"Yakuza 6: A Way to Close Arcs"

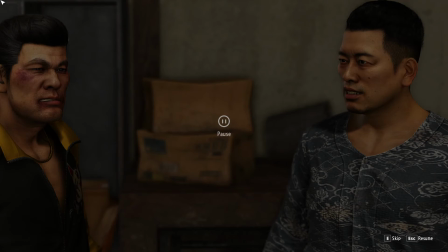So they begin to laugh, and the first time you saw this, I think that the first time I saw it, the laugh felt quite forced. This laugh goes over the top, but here's the thing.
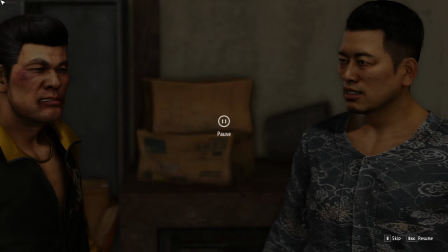This was a huge, tense situation, and it ends with this legendary Yakuza looming over you, and you know, your secrets have been revealed, and you've shown, you know, how weak you are, and that you're barely able to take care of yourself,
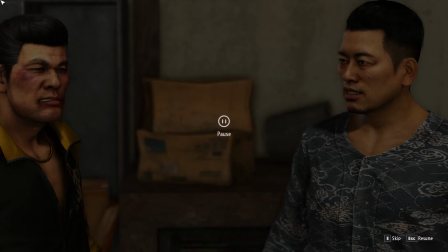and if he laughs, you're gonna laugh, because either you laugh at the boss's jokes, you always laugh with the boss, or the fact that there's, you know, now that he's on your side, you know now that he's not gonna, you know, kill you or rip your pinky off or whatever. He's a good guy and he's on your side, and that's gonna be a tremendous relief.
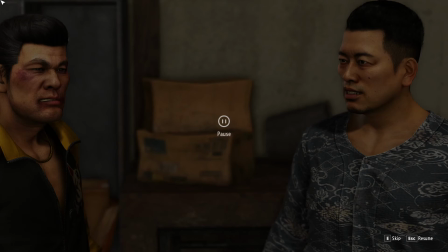I don't feel like this laughing is too much. It might have felt like too much initially because the power dynamic here, it might be a little bit unclear until you remember that Kazuma is a legend.
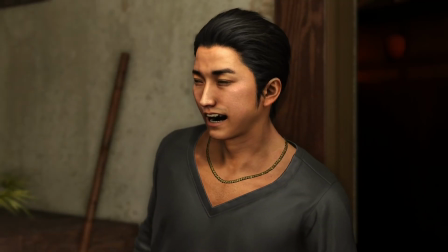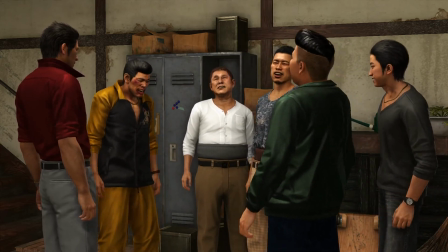And then here's the final cool off. This is fantastic. So this guy back here is the best character in the game.
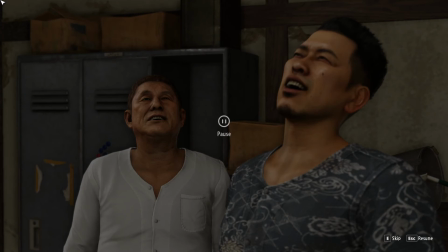He also produces the most plot holes, which we'll talk about later, but he is amazing. He was my favorite from the moment he stepped onto screen, and that's primarily because of his voice actor. This is the boss of this little group. In fact, the family is named after him, and I love him.
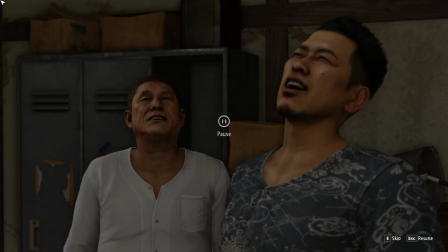He's just amazing. And in this case, what he does is he does the final wind down, and he pacifies he makes everything placid. He calms all of the emotions down, and he finishes off the investment, and he stabilizes the team.
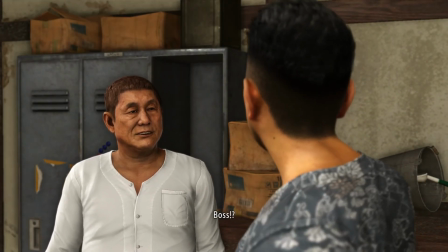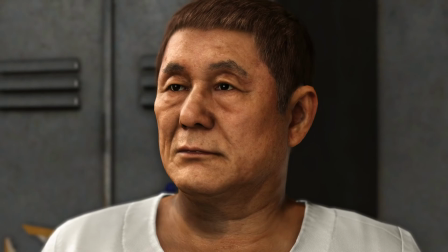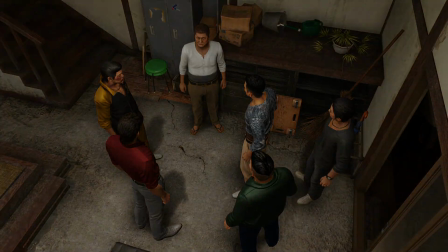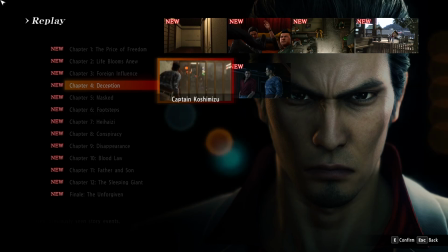Now that isn't the end of the chapter entirely, because there's a couple more beats, right? In fact, there's a whole other cutscene that we're not going to go over. But now that the cutscene has ended, it's ended on a very placid note. Everything is very stable. We know what the future holds. We've built ourselves up. We've built the enemy up.
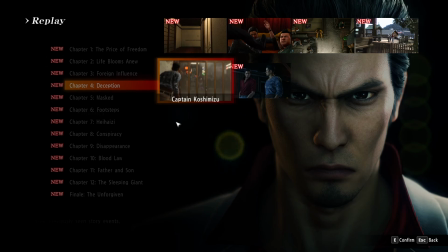We've built our friends up. Everything has been rearranged, and energy has been reinvested. That means that we do have the opportunity to start doing some thinky stuff. We can have some calm discussions, and that's exactly what happens next.
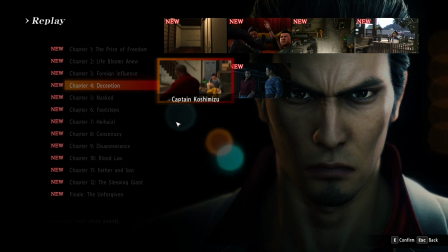These people tell us that they know who Haruka is. They knew the moment we showed her the picture, because they've been hanging out with her, and they all know her very, very well, and they know who we are, and they know her history, and they know everything about her, so none of them would ever do something stupid,
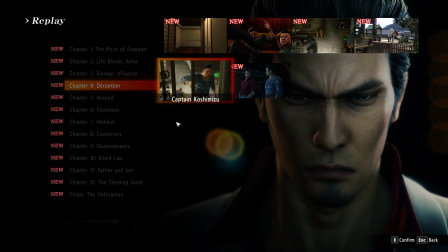like lure her away to a city and then attack her and forget that a legendary Yakuza is her father. We'll get to that later. Anyway, that's what the next beats are. And then they send us off to do a little bit of reconnaissance for the beginning of the next arc. And that is how the arc ends.
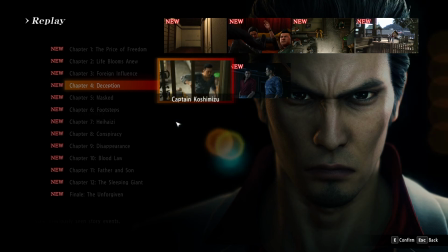It's a really good way to close out the arc. And I know that it's just one approach, and it can feel a little bit strangely formulaic to do things like call back to the previous chapter to call up energy, and then use that energy to, you know, to stabilize or create new characters or whatever.
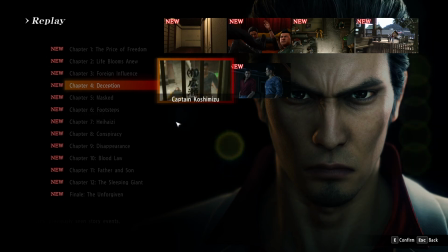It is a little bit formulaic, but it's something that I see a lot, and it works really well. So unless you have a better idea, it seems like it's a really good way to approach things. Let me know what you think, and see you around.